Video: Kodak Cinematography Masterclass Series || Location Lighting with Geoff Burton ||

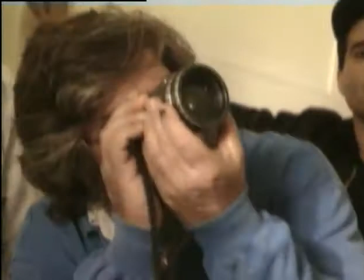13:06 3D5 the frame is too.
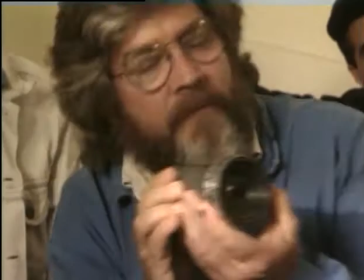13:11 A reverse angle was the next set up and this meant shooting against an open doorway.
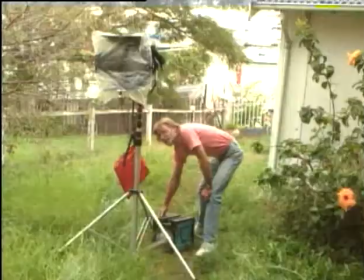13:20 The 6K HMI through the window was used as the same source and a cine-par was used as a backlight.
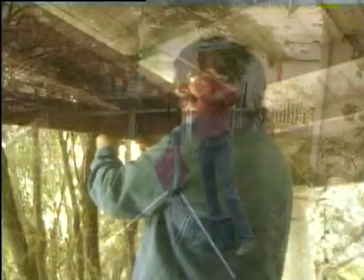13:26 A piece of shower curtain was used in front of the light to diffuse its direction.
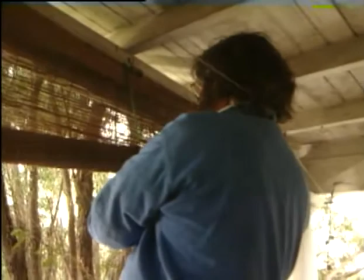13:31 Rather than compromise the shot, Geoff adjusted the blind to reduce the direct flare coming from the sky that was in shot.
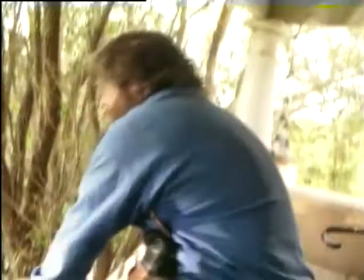13:39 It's very high-tech light control medium.
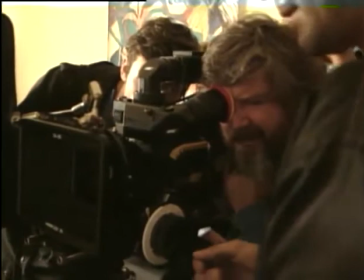13:44 We're still getting a tiny flare off that hot sky, but it's fairly well hidden.
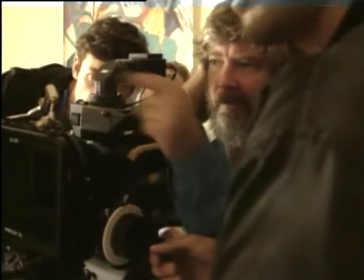13:48 I don't think it's going to be a problem for us. It's in his chest now? No, it's off on his arm, but it probably won't photograph it.
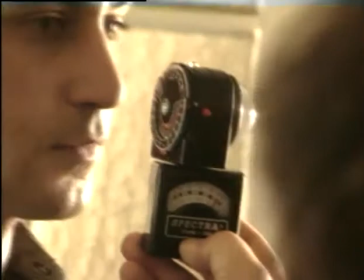13:56 What emulsion will we on in a moment? 4.8.
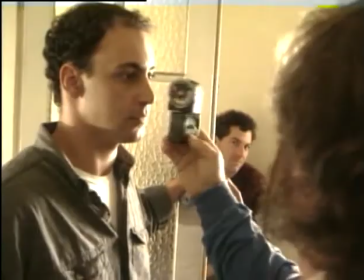14:02 Okay. It's a quarter of a stop open, 2.8, thanks.
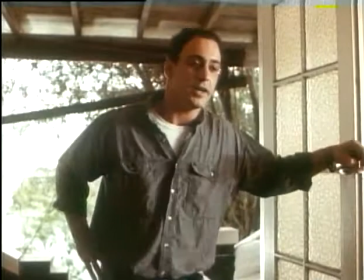14:09 You see,
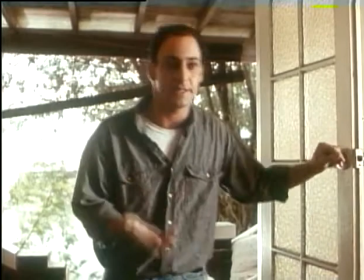14:10 I find that acceptable because the brightness in the frame is actually below,
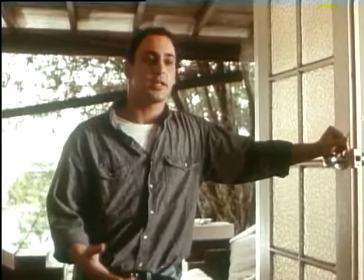14:19 halfway down. The hottest section in the frame is that area of sky, which is just above the roof of the garage there.
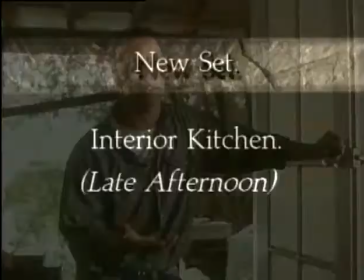14:26 and that's under the frame line. So in fact, I mean the natural kicker is lower.
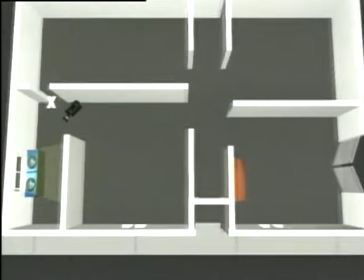14:35 The third set was in the kitchen, an even smaller location than the lounge room.
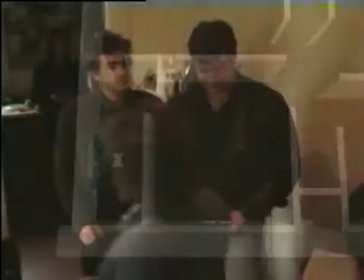14:40 The only natural light was coming through the window looking onto the yard.
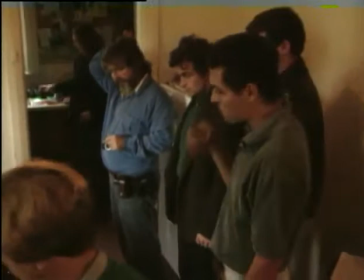14:45 Right, what we're suggesting now is that some time has passed since the little altercation we saw in the lounge room,
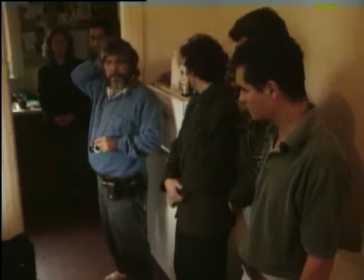14:54 it is still day but much later.
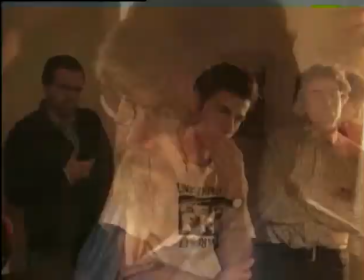14:59 In terms of lighting, what I think we could suggest in these two rooms and in this sequence
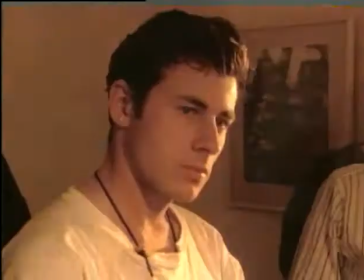15:06 is that there's still that evening sunny outside so we can afford to give the light a bit of direction through windows and we can warm it up considerably.
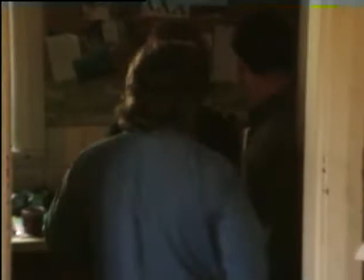15:16 Do you want to come out into the kitchen? We're all going to fit in the kitchen.
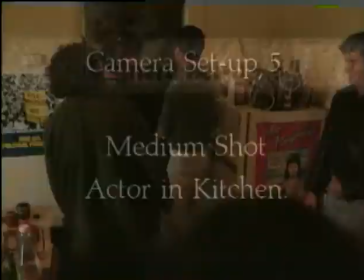15:22 Do you want to just go over there? I'll get out. All right.
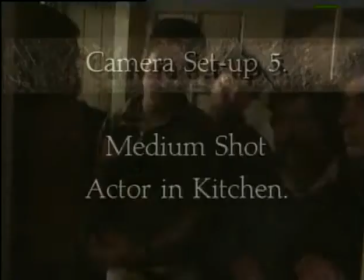15:28 Come on down this end and see what you... If we put her around about where she is now...
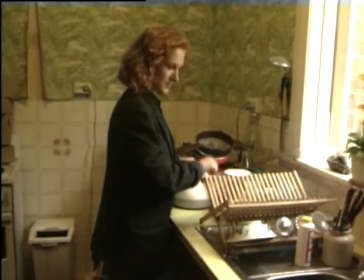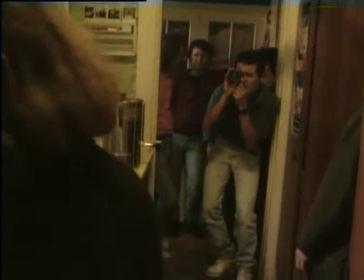15:42 It was a tight squeeze in the kitchen, and this presented the problem of where to put the lights.
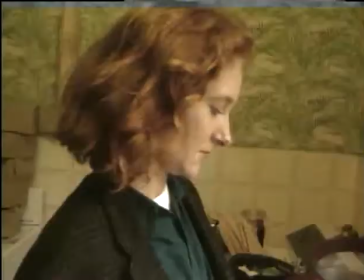15:48 Geoff wanted to shine light directly through the window, window, but found the space in the backyard awkward to work around.
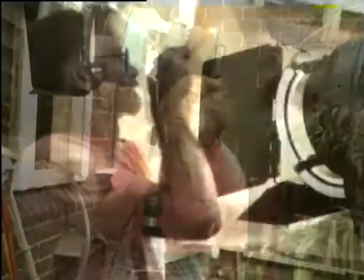15:56 Eventually they decided on a cine-par close to the window. An 85 gel was used to suggest the afternoon light.
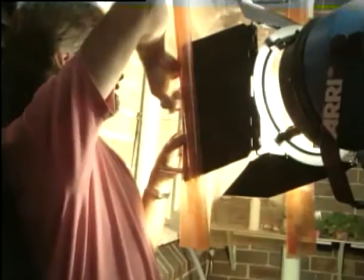16:04 It would probably be a good space to work in because I don't think it's...
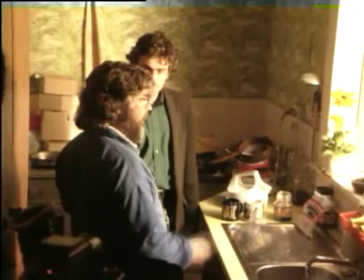16:07 It's just because we're being forced to be closer with a smaller lamp rather than further back with a bright lamp, which would be my choice here,
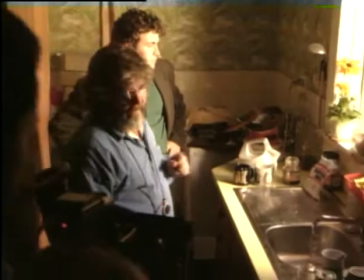16:15 it means that the exposure variation between here and there is quite extreme. Somewhere here. Do you want to look after that Lani?
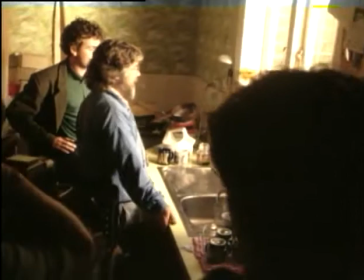16:22 Quite a big cutter in here.
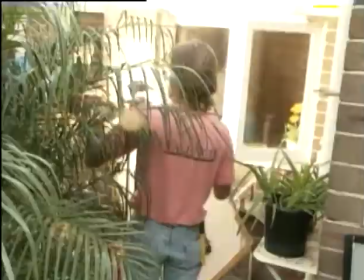16:29 A 4x4 frame of trace was used to diffuse the light coming through the window. No fill light was used.
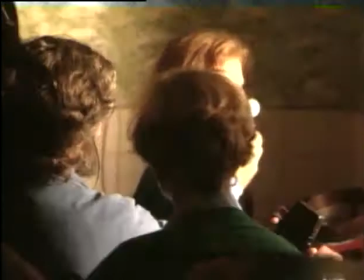16:37 Can you put that in a feather situation so we're still getting through onto the bricks?
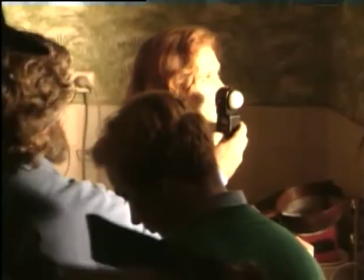16:44 Maybe a little bit onto that. Just to make that come.
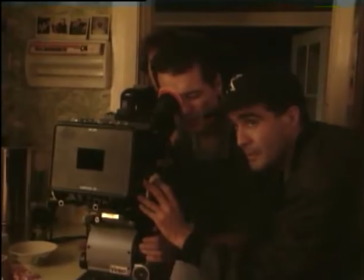16:49 Go for it.
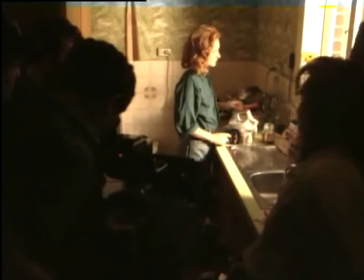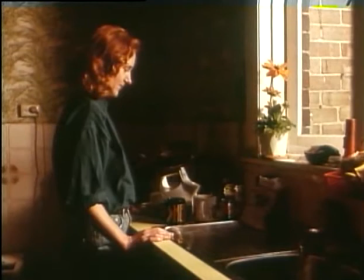17:02 That's right. Okay, and action.